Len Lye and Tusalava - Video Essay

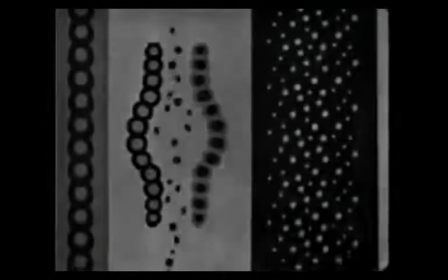(4:11)
In theory, this has little to do with Lye's film,
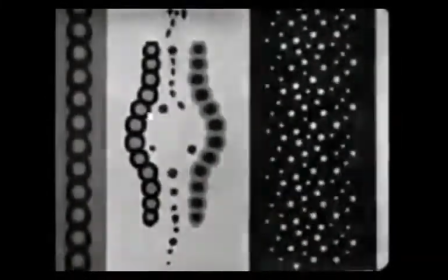(4:14)
but the pulsing of the shapes and the deliberateness of movement create a certain mechanical predictability,
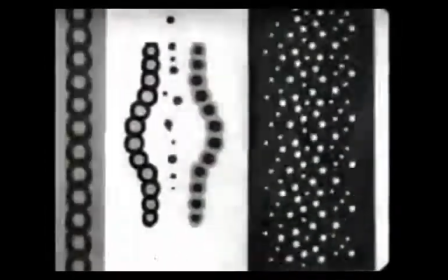(4:21)
especially in the earlier part of the film when the organisms have yet to appear on screen. Perhaps the most apt comparison and striking contrast is Lye's own film, Trade Tattoo, from 1937.
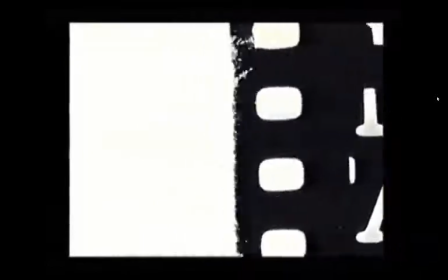(4:36)
Superficially, it is nothing like Tusalava.
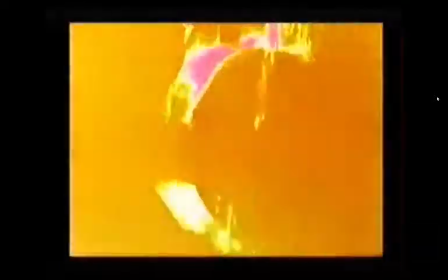(4:38)
Most obviously, Trade Tattoo is in color, and images pass by at an almost breakneck pace compared to the slow, methodical feel of Tusalava.
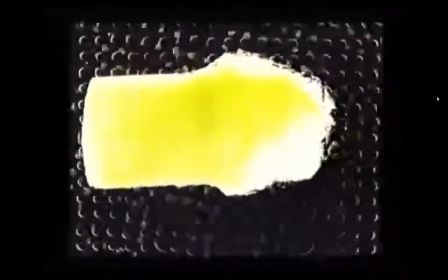(4:48)
Yet there is the same sort of rhythm between the films, not precisely the same, but similar in their meaning.
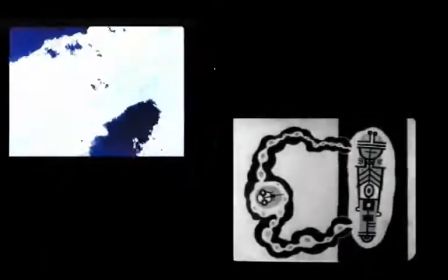(4:54)
In both films, Lye synthesizes the movement of the organic and the artificial into a combined process.
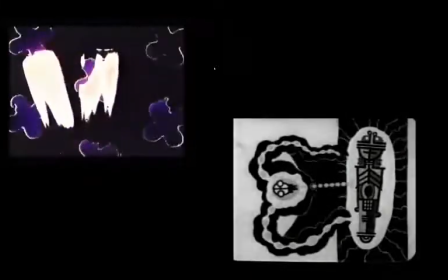(5:01)
With Tusalava, this is apparent in the stuttering motions of the organisms, which seem to move rigidly but in random directions,
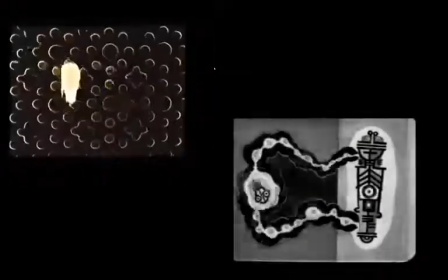(5:09)
adding mechanical precision to organic chance. The effect is subtler in trade tattoo,
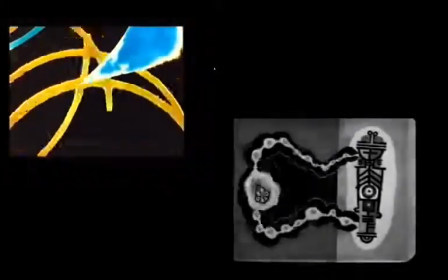(5:15)
where people and the everyday workings of the city are juxtaposed with inorganic shapes flitting over the screen in time to the background music.
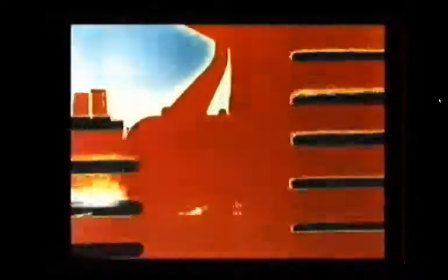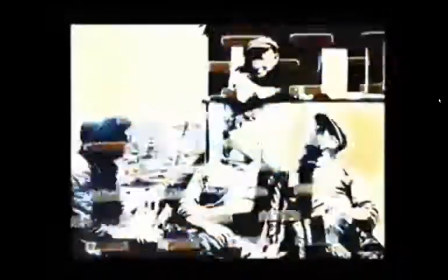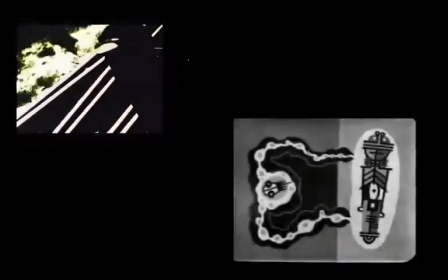(5:35)
In Lye's films, the inherent motion of life is art, and it is through the medium of film that he is able to capture that idea.
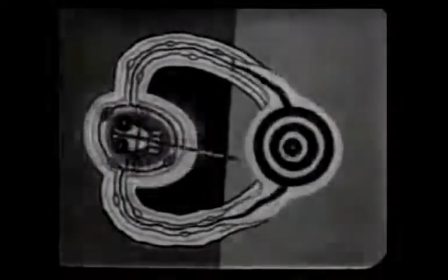(5:46)
Tusalava is a foundational piece of experimental animation that set off the career of Len Lye in film and eventually sculpture.
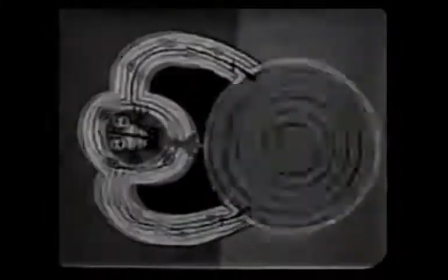(5:54)
Its importance in establishing the artistic worldview of Lye cannot be understated.
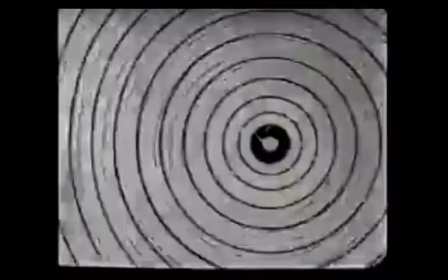(5:58)
By exploring the possibilities of the motion of art through the stylistic combination of Aboriginal Australian designs and microbiology,
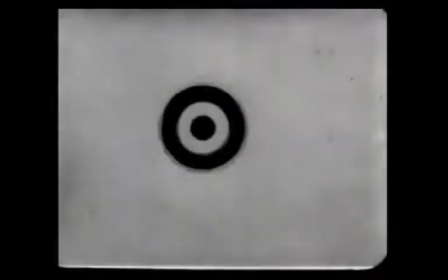(6:07)
Lye tells a story of creation in Tusalava that is memorable, unique, and a credit to the expressive power of animation.